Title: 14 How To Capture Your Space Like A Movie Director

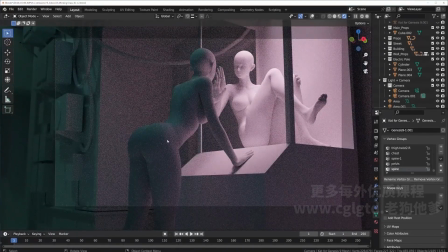[4:11]
And then this gives the sense that the character is really pushing herself onto this character. So there's a sense of pressure coming in onto the character that is in light.
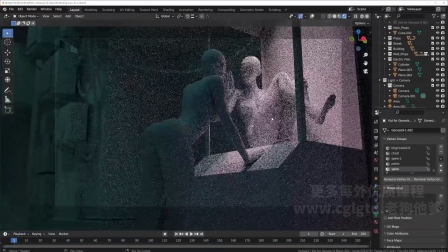[4:24]
So let's just place our second camera here.
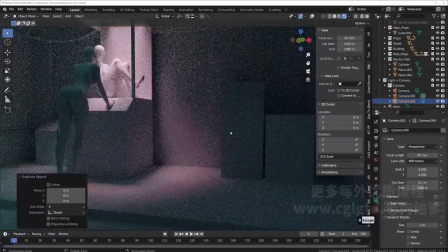[4:31]
We can also copy our camera. So let's make a copy and go back.
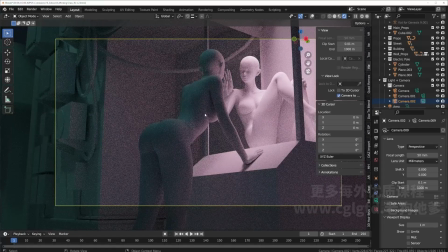[4:38]
And after seeing the incident, our next course of action is to show the viewers who our main character is.
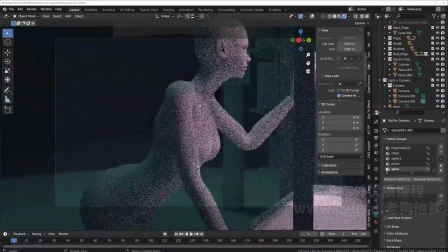[4:46]
And we can show the viewers what she looks like, what her expression is, and as well as what is her state of mind.
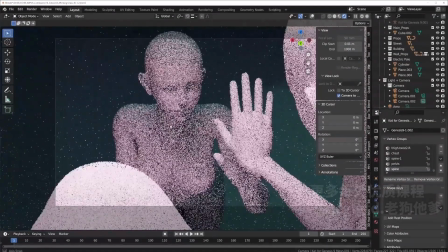[4:55]
So then we bring our camera into the claw machine to have a full frontal view of what the character looks like.
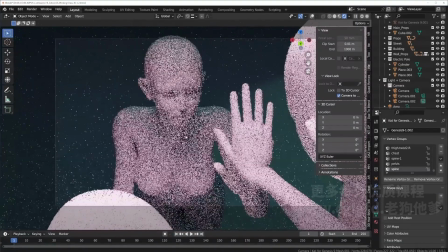[5:08]
And then we're using this overhead shot.
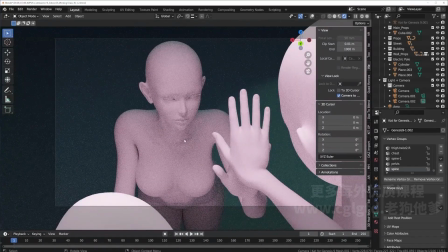[5:12]
So it also sort of represents it shows the dilemma that the character is in and the pressure that she's in.
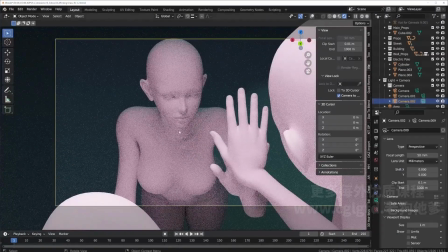[5:22]
Okay. And now let's go on to the last shot.
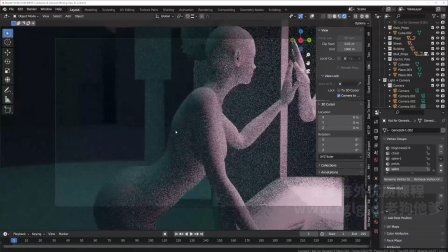[5:28]
So now that the main character is revealed and the incidence is revealed, we want to know
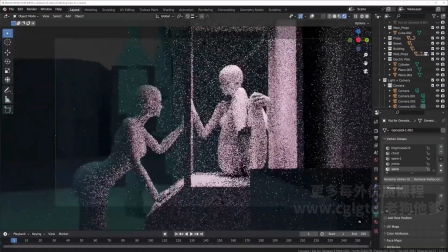[5:36]
what is truly happening between the main character and our supporting character. And in this case, through the lens of a bystander.
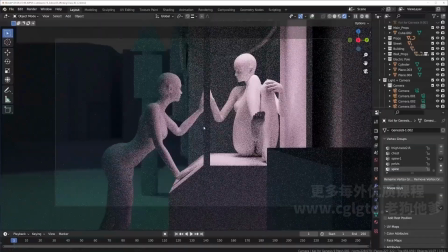[5:47]
So this is where we can place our last shot.
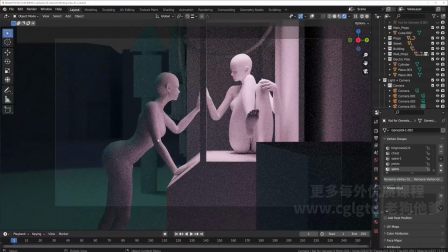[5:50]
So this establishes the connection between the two, but also more interestingly,
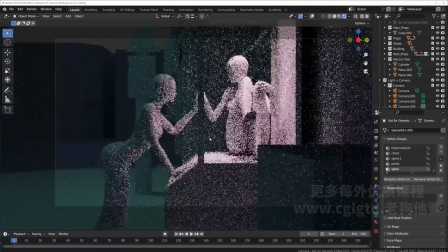[5:57]
we're dividing the scene up into left and right
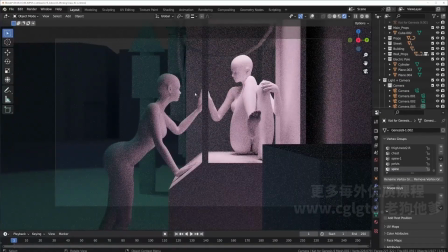[6:00]
so that there is a distinct barrier that is cutting the two from each other, but at the same time, we have a connection between the two characters. Okay, so now that our story is told,
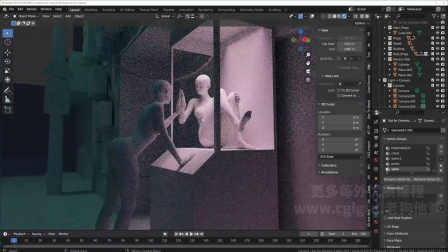[6:17]
we can summarize these 4 shots,
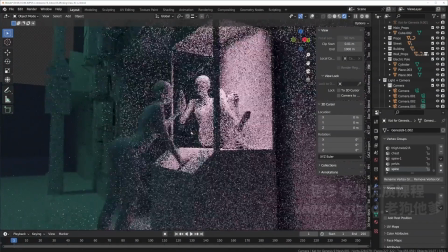[6:21]
and that these 4 shots complete the smallest unit of a narrative, right?
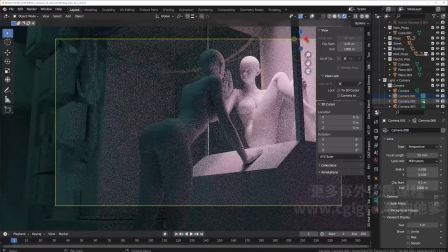[6:28]
So we have this, go in, main character, and connection.
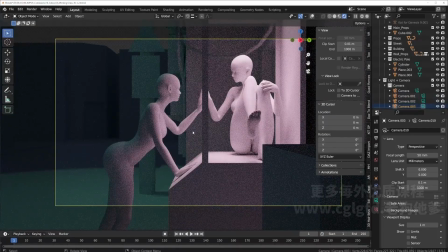[6:36]
So through this main, so a movie is composed of hundreds of these small units of narratives, and what we are completing here is just the first one.
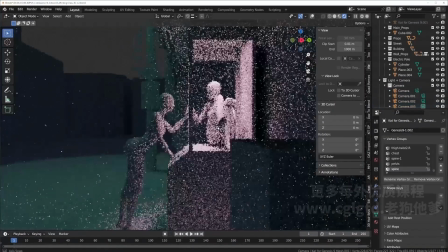[6:50]
And what happens next, if we are doing a movie, it would be what the choice
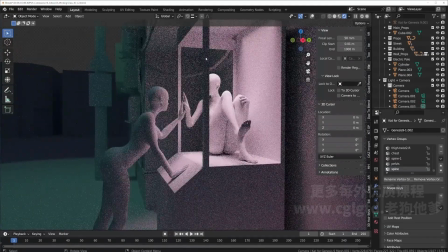[6:56]
of the main character is, whether she smashes the window open to rescue this person on the inside, or she gives up and leaves. So this is all a course of action that can stem out from this one single unit of narrative.
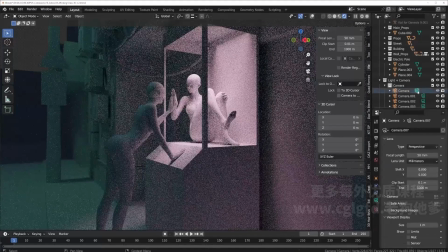[7:14]
Okay, now we're ready to get into some of the more technical parts, such as this.
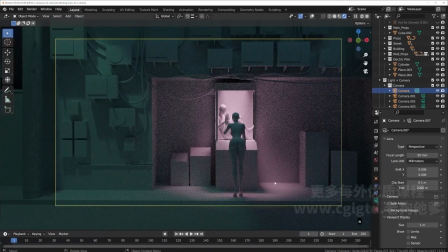[7:22]
Our camera is cut off by the building from behind.
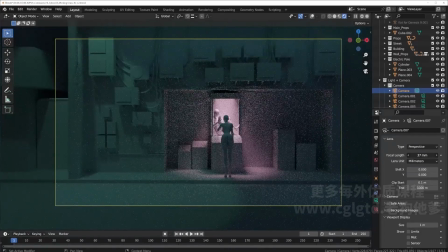[7:25]
So what we can do is we can move the focal lens so that this gives us sort of a wide angle, like that. So in this case, we can see the view much more complete.
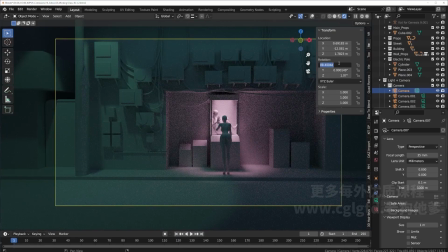[7:41]
And we can also go here, and we can change the rotation as before, change it to 90, like how we place the camera for our characters, and then just have these to 0. So then we have a camera that is facing directly at our scene.
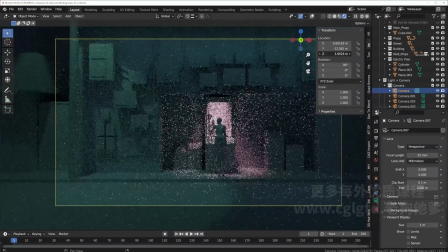[7:59]
And we can also move this up and down, so there's more control over where we're moving. So we want our scene to be sort of like that.